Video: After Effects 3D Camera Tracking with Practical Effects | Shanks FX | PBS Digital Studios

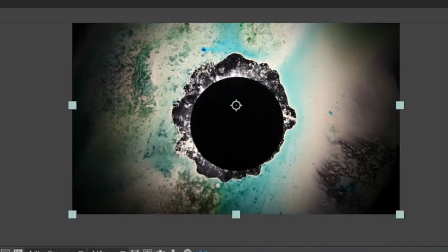12:25 So I thought so I found it interesting, what if I just swapped it out and used this segment here as opposed to this segment.
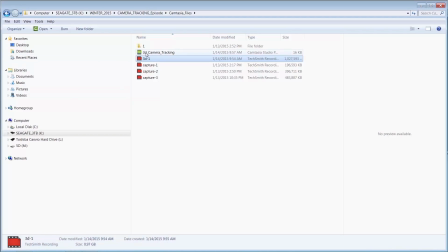12:34 And what it came out to be was this.
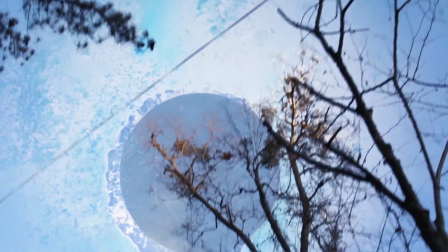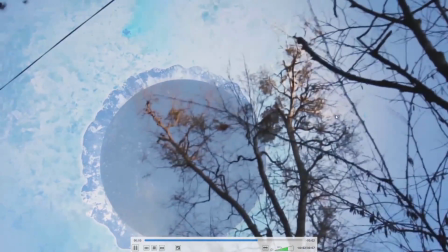12:45 So I'm having quite a bit of fun with this. I'm still learning,
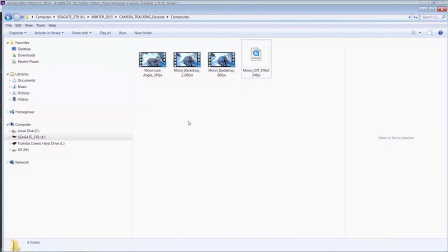12:48 but the most important thing is to shoot good video plates that you're going to incorporate into your visual effects. So like these backdrops that I'm shooting, they might not be the prettiest, but how I position the camera, my horizon point,
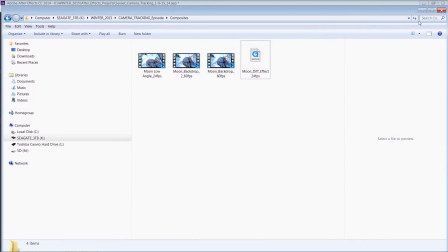13:04 keeping certain things in the frame the entire time, having good things that have a lot of contrast so you can get good tracking points is really half the battle.
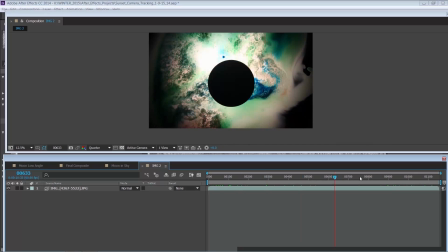13:12 Because if you don't get good footage that will track well and that will make for a nice composited effect,
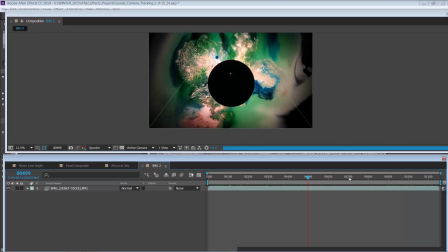13:21 it's not going to work. So I would practice shooting the same shot but shooting it a different way.
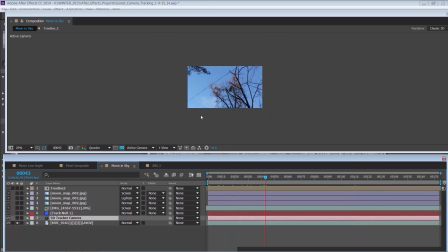13:27 Like, so for instance, this tree shot, I would shoot it a wide shot of it tilting up to it.
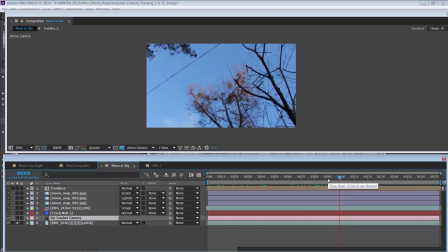13:34 I would shoot another one of you panning to it, another one of you walking away from it, another one looking up and spinning 360. So and then trying them out and see what tracks the best in After Effects. Because like I said, if your footage doesn't work with the camera tracker, you're not going to be able to do anything with it.
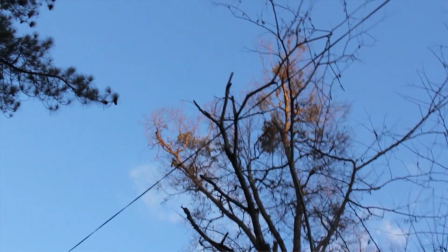13:54 And looking at this shot, you wouldn't think that this shot is that great at all or works that great,
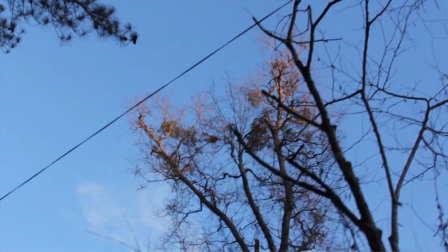14:01 but it actually really does.
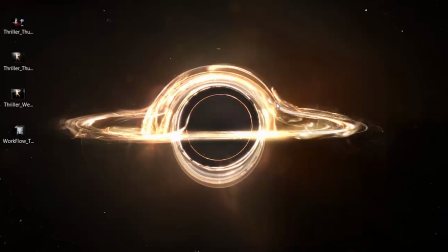14:03 So let me show you guys some other shots that I created using the same effect.
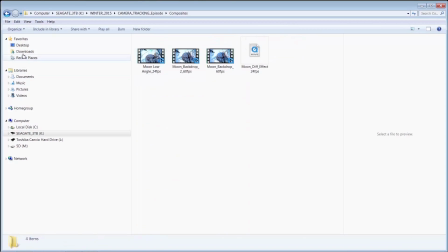14:12 And some of them are a little more raw and don't look as good, but I'll show you them anyways because, like I said, I'm just learning.
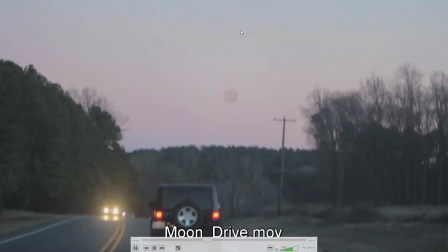14:18 All right, so this is the one I called it Moon Drive, and simple shot.
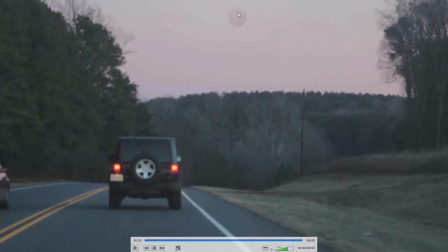14:25 Car shots work nicely because you're traveling in one direction. This is actually just a little drop of paint that's in a cloud tank,
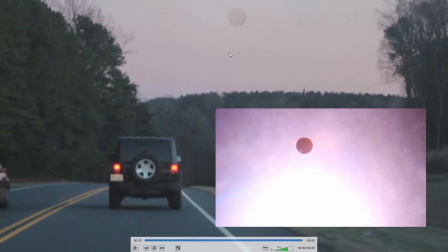14:33 and I think it composited really well because the cloud tank actually had a pinkish hue to it as well.
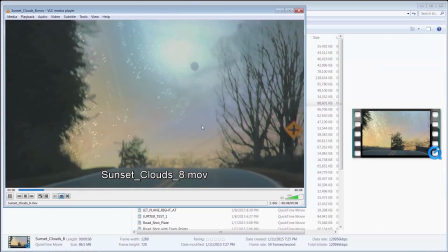14:39 All right, here's a interesting one. This one kind of reminds me of Close Encounters of the Third Kind.
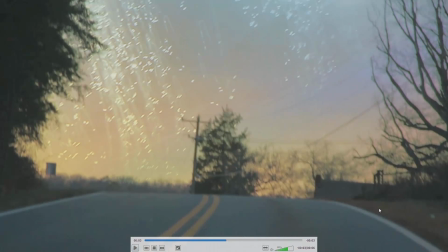14:44 Kind of the corner, on the street where it actually really does,
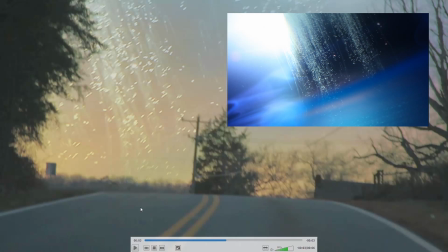14:50 where they park and they wait for the aliens to come over the hill, and everybody's waiting and watching.
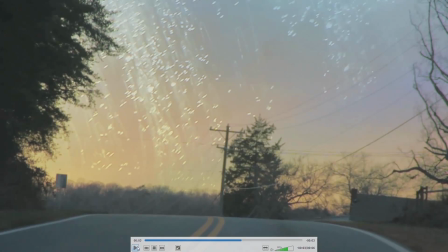14:56 And I composited some cloud tank footage.
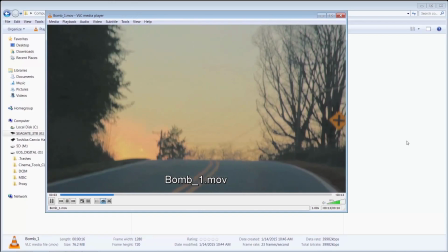15:00 This is just little paint particles coming down the cloud tank, and it kind of looks like a nuclear blast just went off.
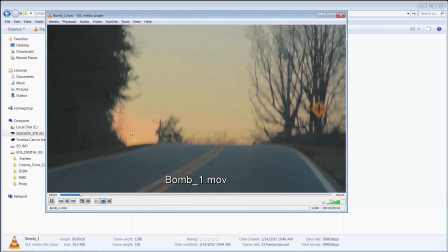15:08 Definitely works for this part right here.
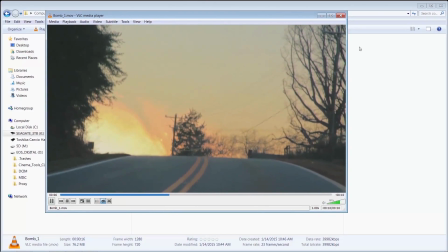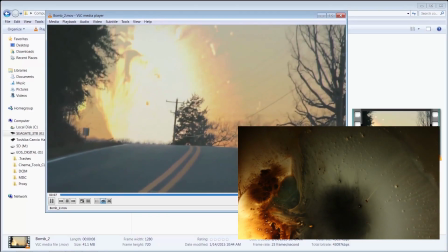15:19 Here's another one. I think I just composited a little bit differently. This one's not my finest one.
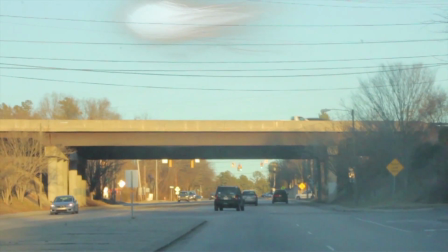15:27 Kind of looks like a Dr. Seuss cloud up there, doesn't it?
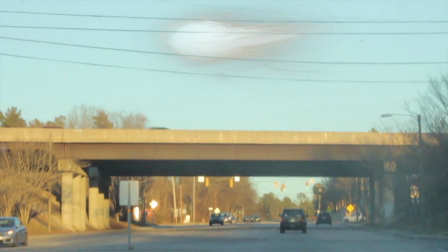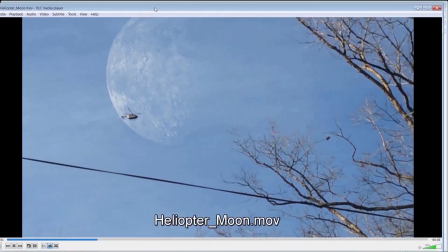15:35 Yeah, not great. We've all seen my helicopter moon. iPhone footage.
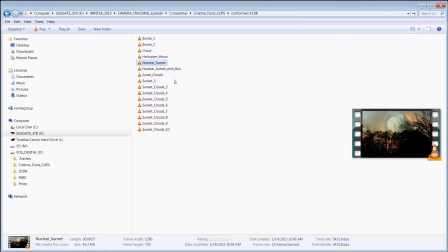15:41 So even iPhone stuff works pretty good. This one's kind of trippy.
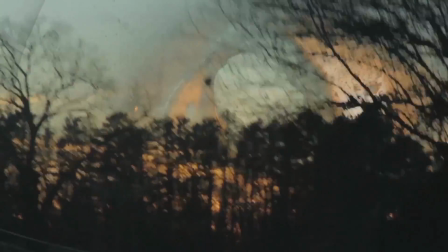15:50 And here's the footage I used for this one.
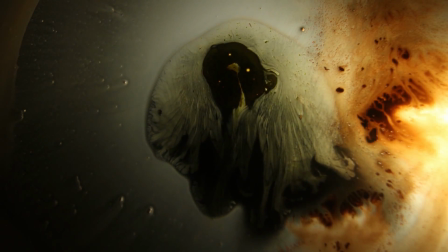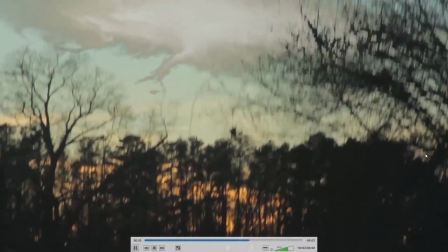15:59 So this one, tracked that cloud up there from Cloud Tank. Kind of reminds me a little bit of Donnie Darko.
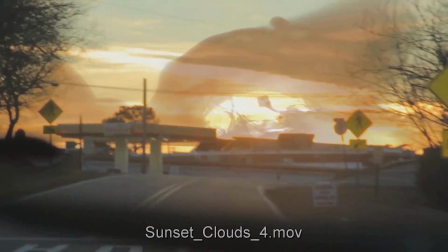16:08 This is another Cloud Tank shot.
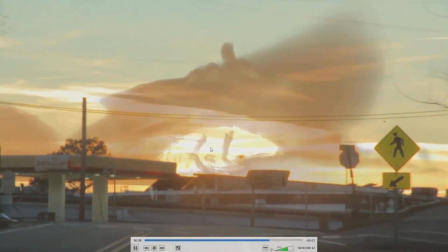16:11 Blended this in with the sunset to make it look like there's this sun here with this crazy haze and this atmosphere.
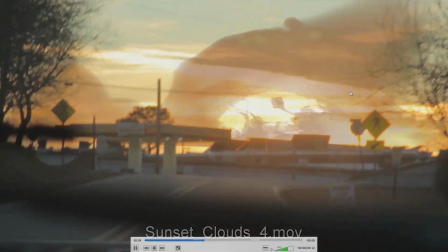16:18 Turned out pretty good, not great, but like I said, these are all very early tests I'm doing.